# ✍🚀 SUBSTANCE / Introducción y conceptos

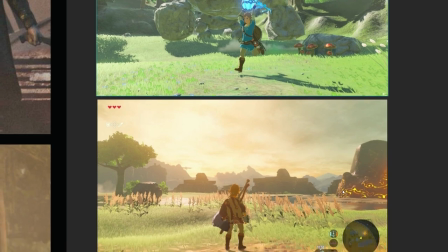Tú puedes ver este mundo, esas estructuras,
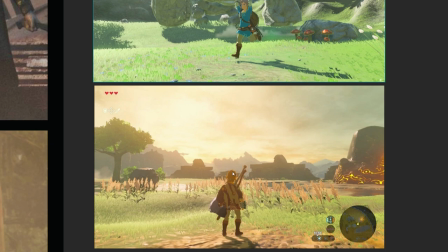la idea destruida de lo que antes eran edificios, lo que antes eran construcciones humanas Y ahora todo cubierto por esta parte más natural,
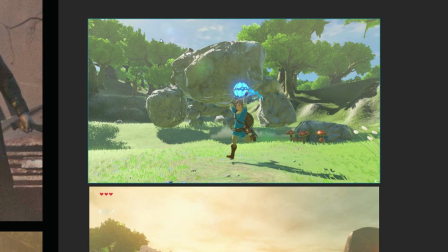estos árboles,
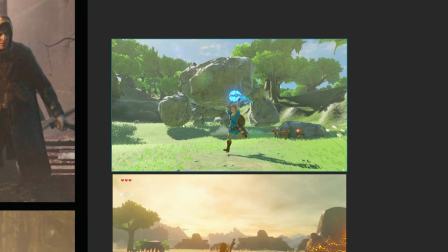estos colores que te van llevando a la estructura del mundo Entonces la idea de esta textura complementada con la iluminación es algo que para mí trabaja en conjunto Porque todo esto se encarga de producirte este efecto de contarte la historia que
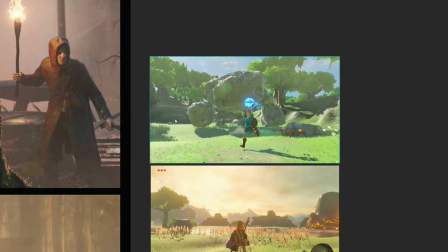existe por detrás De realmente transmitirte lo que el personaje quiere contar de sí mismo Por dónde ha estado,
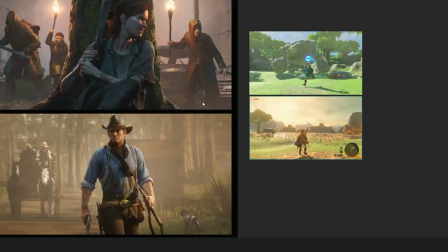quién ha sido, específicamente con qué se rayó, es el último que queda Entonces la idea es cómo la textura y la iluminación trabajan en conjunto
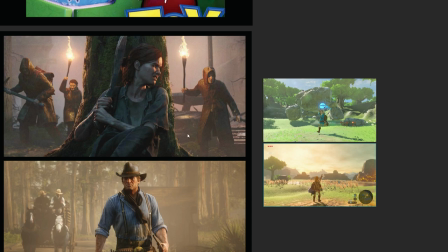Para darnos este efecto de transmitir historias Y ese es realmente el plus que existe detrás de LookDev, de la idea de texturizar,
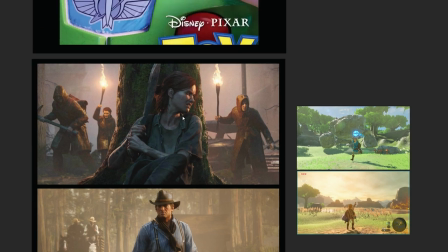iluminar Y cómo todo esto te arma un trasfondo Un trasfondo sin que tú tengas que estar poniendo Eli,
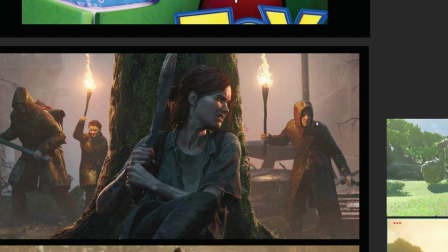sobreviviente, acá escrito, ha matado a 50 hombres, ¿no? Tú tienes que ver esto y tranquilamente ella te está contando bastante sobre este cuadro Tú ves esto y no te está describiendo, George,
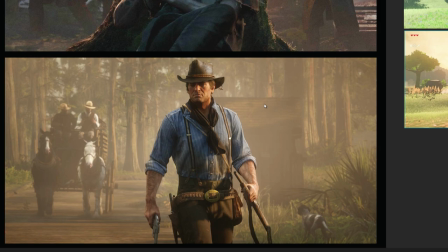50 años, vive en tales años, trabaja en un establo o cosas así.
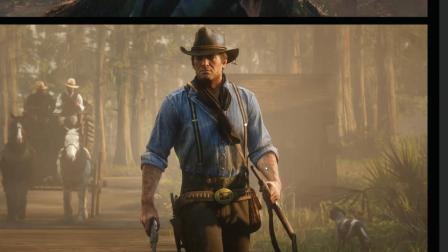No, al ver esto tú ya estás entendiendo y se está pasando bastante información sobre lo que significa este personaje,
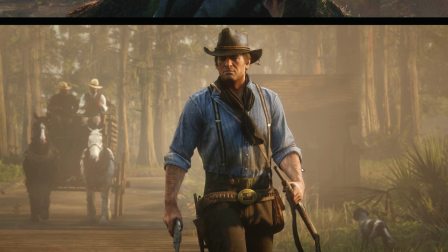la construcción que hay detrás del personaje.
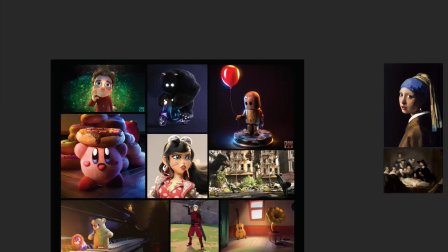Igual con esto, igual con esto, igual con esto, igual con este Que era lo que trataba de transmitir Este personaje un poquito más desolado,
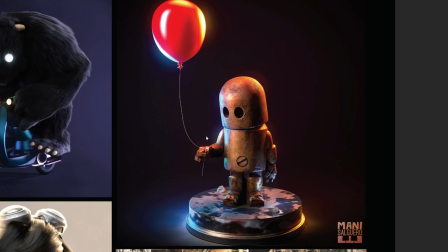más solitario La idea del globo, la parte infantil Sabes que es un cuadro que está construido a partir de una emoción Y algo que sucede bastantes veces es que
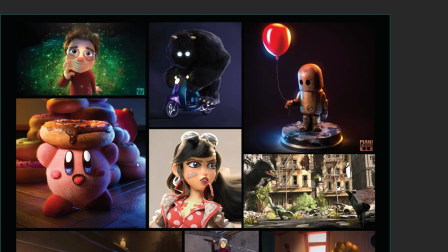como Creemos que estamos acostumbrados a ver un material Entonces yo te digo, vas a texturizar una madera pintada Es una madera para un comercial Y bueno, tú dices, perfecto, vamos a buscar una madera Te descargas esta textura de madera
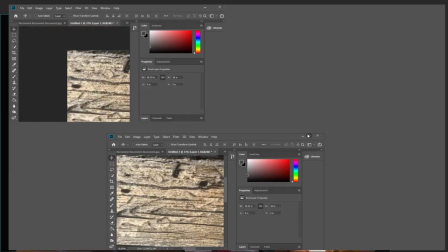La metemos a Photoshop y como solo es madera simplemente damos
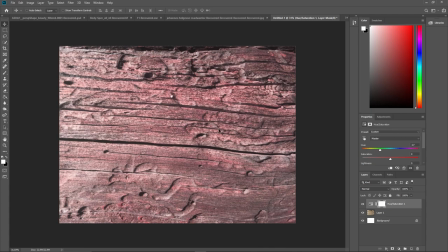Y la aplicamos en el hue rojo Y ahora ya tenemos madera roja Pero la cosa es que
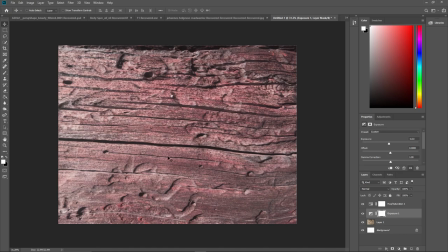así no funciona la idea de la pintura en la madera El simple hecho de que te digan es una madera pintada, ya te sumo un montón de información. Está diciendo que esta madera acaba de cambiar cómo se ve visualmente. Probablemente ahora es menos liso, más rugoso, depende de la pintura con lo que le hayas pintado.
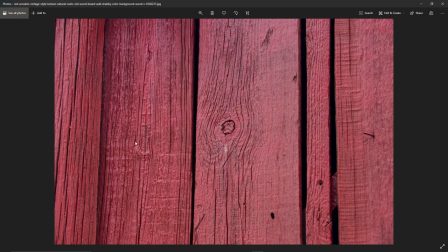Perdió gran parte de los detalles de color que tenía por un color mucho más llano.
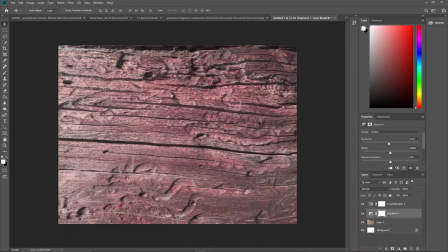Así es como se ve una madera pintada de rojo. No es tan simple como decir, no, yo sí sé cómo es la madera, lo voy a repetir exactamente en el mismo proceso. Cuando realmente lo que haces es olvidarte del proceso físico que hemos venido hablando Entonces siempre que tengas una idea de cómo se ve el material,
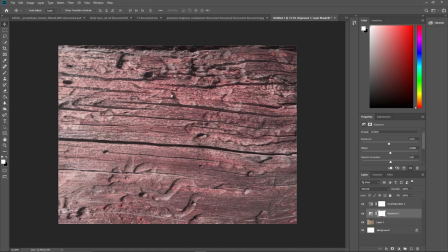recomendación absoluta Siempre, siempre, siempre, siempre referencias Que es algo que vamos a hablar un poquito más adelante Y justamente con esta parte que es un poco más introductoria
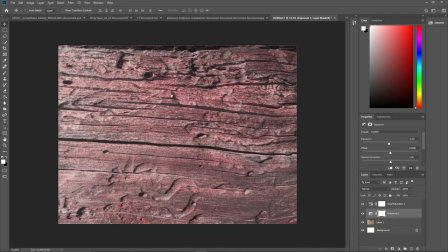A ver, hemos hablado de la idea de comunicar, aparte de las texturas, cómo la iluminación y la textura se complementan para poder contarte un trasfondo que existe por detrás. Es importante que empecemos a recalcar y estudiar conceptos básicos, un poquito más teóricos, sobre el look dev.
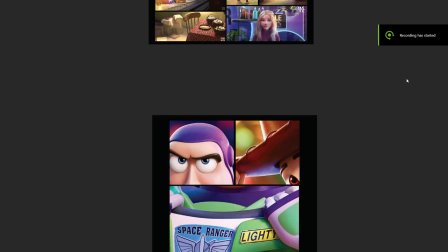La idea principal de todo esto es ver cómo los motores de render, los artistas,
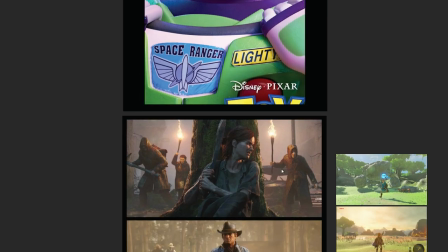lo que hacen es una representación visual sobre condiciones físicas que afectan a nuestro mundo.
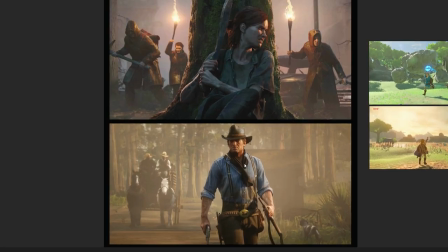Iluminación, la idea de cómo funciona el metal a diferencia de la tela,
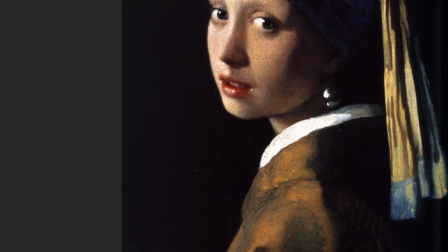que es algo que les comentaba que ya se venía tratando de estudiar desde hace mucho, mucho tiempo antes.